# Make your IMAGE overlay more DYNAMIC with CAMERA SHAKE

Hi everybody, Jeremy here from Video Editor Studio, and today I'm going to share with you how to use the camera shake effect to make an image levitate in your viewer.
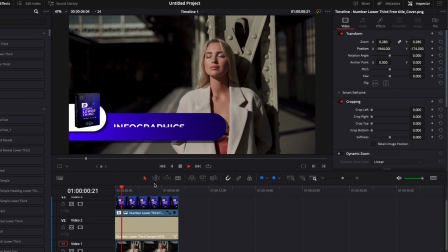So let's check it out. Alright, so in Davinci Resolve right now on the edit page, and here I have a clip of a woman waiting for a train, and basically on top of that I would like to add an image that is floating and levitating. So here I'm just gonna go to my Finder and bring an image, a PNG image of the cover of one of our pack.
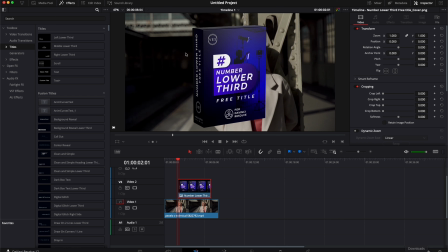It's important that it's a PNG image so we have a transparency and we can see through and there is no background. If that's a JPEG, you're gonna have like a background and it's not desirable. It's better if you have a PNG file. So right now I'm just gonna put it all over our clip. We're gonna reduce then the size and the position.
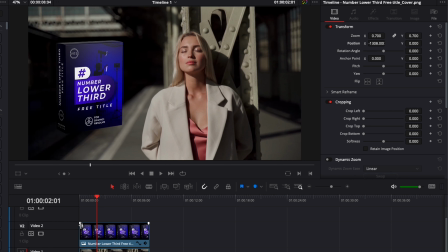We're gonna put it here on the side right there. We can make here a simple opacity animation, and here we go.
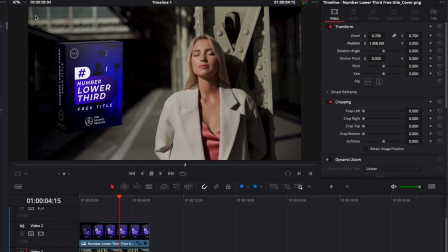But I think it's a bit boring. We don't have so much movement here. As you can see, we have movement with the camera, but we don't have movement with that PNG file. That would be nice to have it move around a little bit so it's just a bit more interesting.
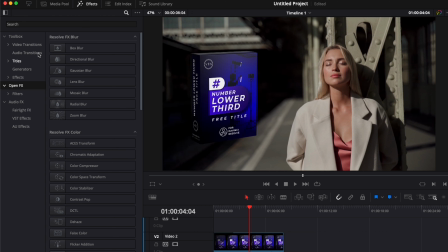To do that, we're gonna go over here to Effect, then down to Open Effects, and here we're gonna search for Camera and Camera Shake. We can just take it and drag it here on our PNG file. Now, as you can see, if we play it, we get some movement.
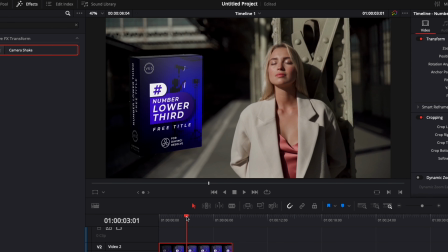We can adjust the movement because right now it's a bit too shaky in my opinion. It doesn't look natural.
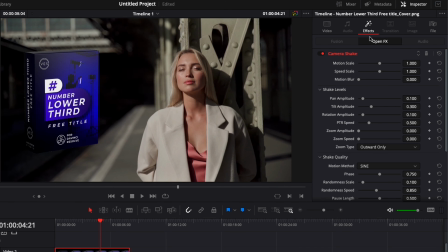We're gonna go over here in the inspector to Effect, and here we can adjust a bunch of different things.
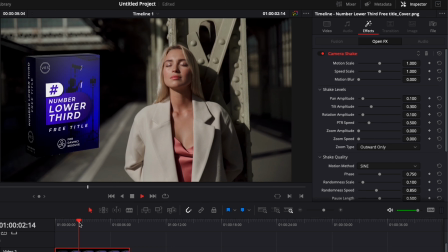You can play with all those parameters and really get a movement that suits your video, but right now for this specific case,
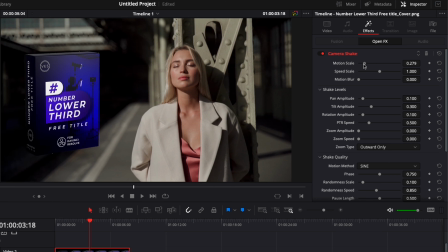we're just basically gonna reduce the motion scale because I don't want to have so much movement. Right now that was too much, and I want to reduce also the speed.
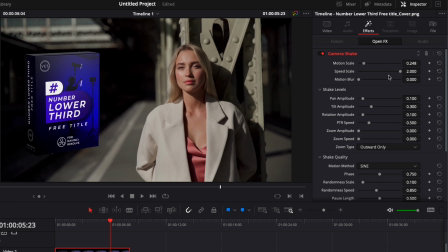If I increase the speed, as you can see, it's very shaky very quickly, and we can just reduce that to a minimum, and now we just have like a minimum amount of movement, but that looks a bit more natural.
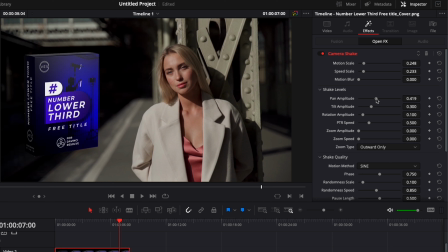Now I'm just gonna raise the pan amplitude and I'm gonna raise the tilt amplitude, meaning that it's gonna go a bit farther up and down and a bit farther from left to right.
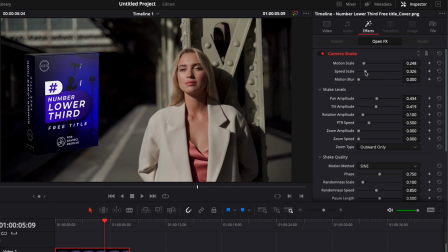Maybe I'm gonna increase the speed a little bit, and right now I'm happy with that. You can change a lot of things here, the randomness of the scale, the randomness of the speed, etc, etc. So I'll let you play around with that. But for me right now, that would be enough. I'm happy with this kind of movement. And in my opinion, it just makes everything look a bit more interesting. It drives a bit the focus on what's going on right here. We could try to use it in combination with the actual title here, this title. We're gonna bring it here in between those two clips. So I'm gonna go back to my effect library, title.
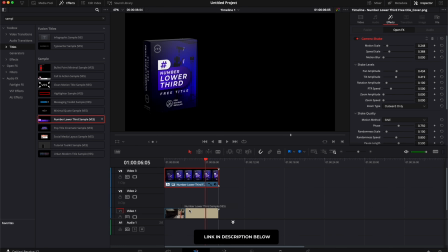Here we're gonna search for sample. By the way, you can just download that sample by clicking the link in the description below, and you can just install it and use it as well.
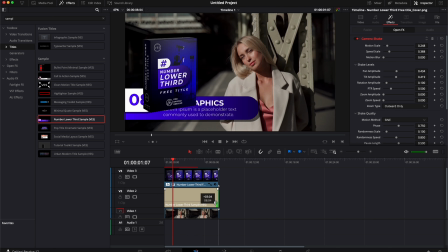So I'm just gonna extend it here so it covers everything. I'm gonna remove the opacity that I've created for this one, and now what I'm gonna do is that here I'm gonna just remove the number,
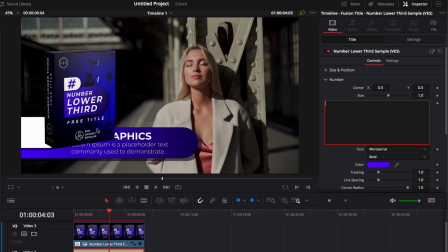and I'm basically gonna put that image here in the white spot. So I'm gonna adjust here the size again, and we're gonna move the position.
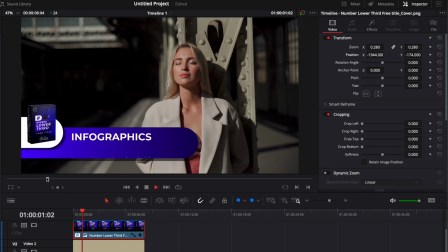And now if we were to play it, as you can see, we have something that is way more interesting,
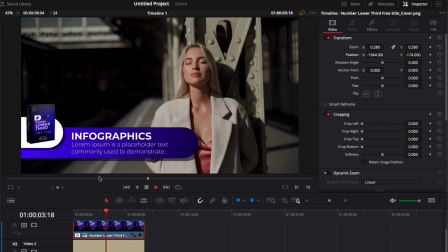that displays the information that we want in a more compelling way, and that drive a bit of focus on here,
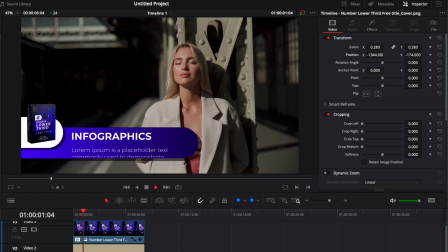the motion graphics. The cool thing is that you could use also this camera shake directly here on titles.
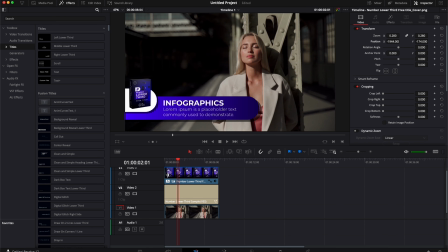It's not going to be the best right now with a lower third, but if we were to just go back to title,
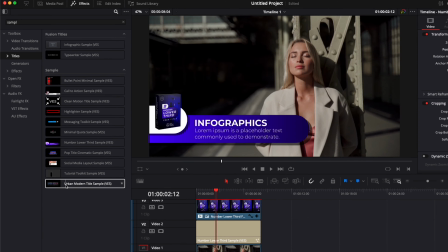here look for another for sample, and we drag, for example, here the urban modern title,
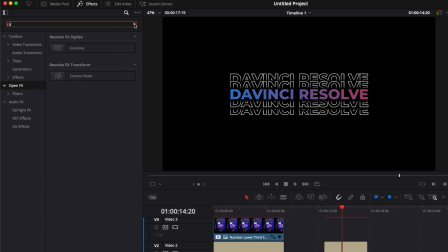then we can go back to Open Effects, search for the camera shake once more, and drag it here on the title.
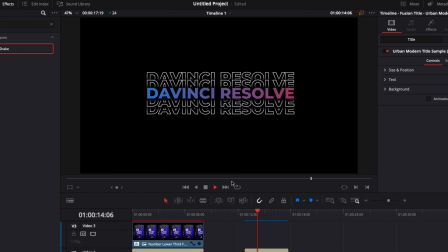And now if we play it, as you can see, it's affecting as well the title. So that's something that can be very useful to drive more focus and more attention towards the things that are important in your video.
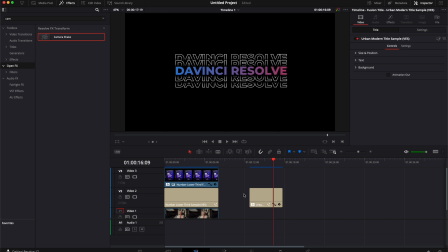Thank you very much for watching. Let me know in the comment what kind of video you would like to see next, and don't forget to like and subscribe.
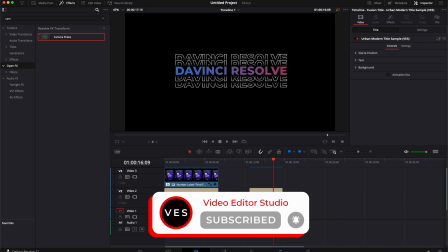See you in the next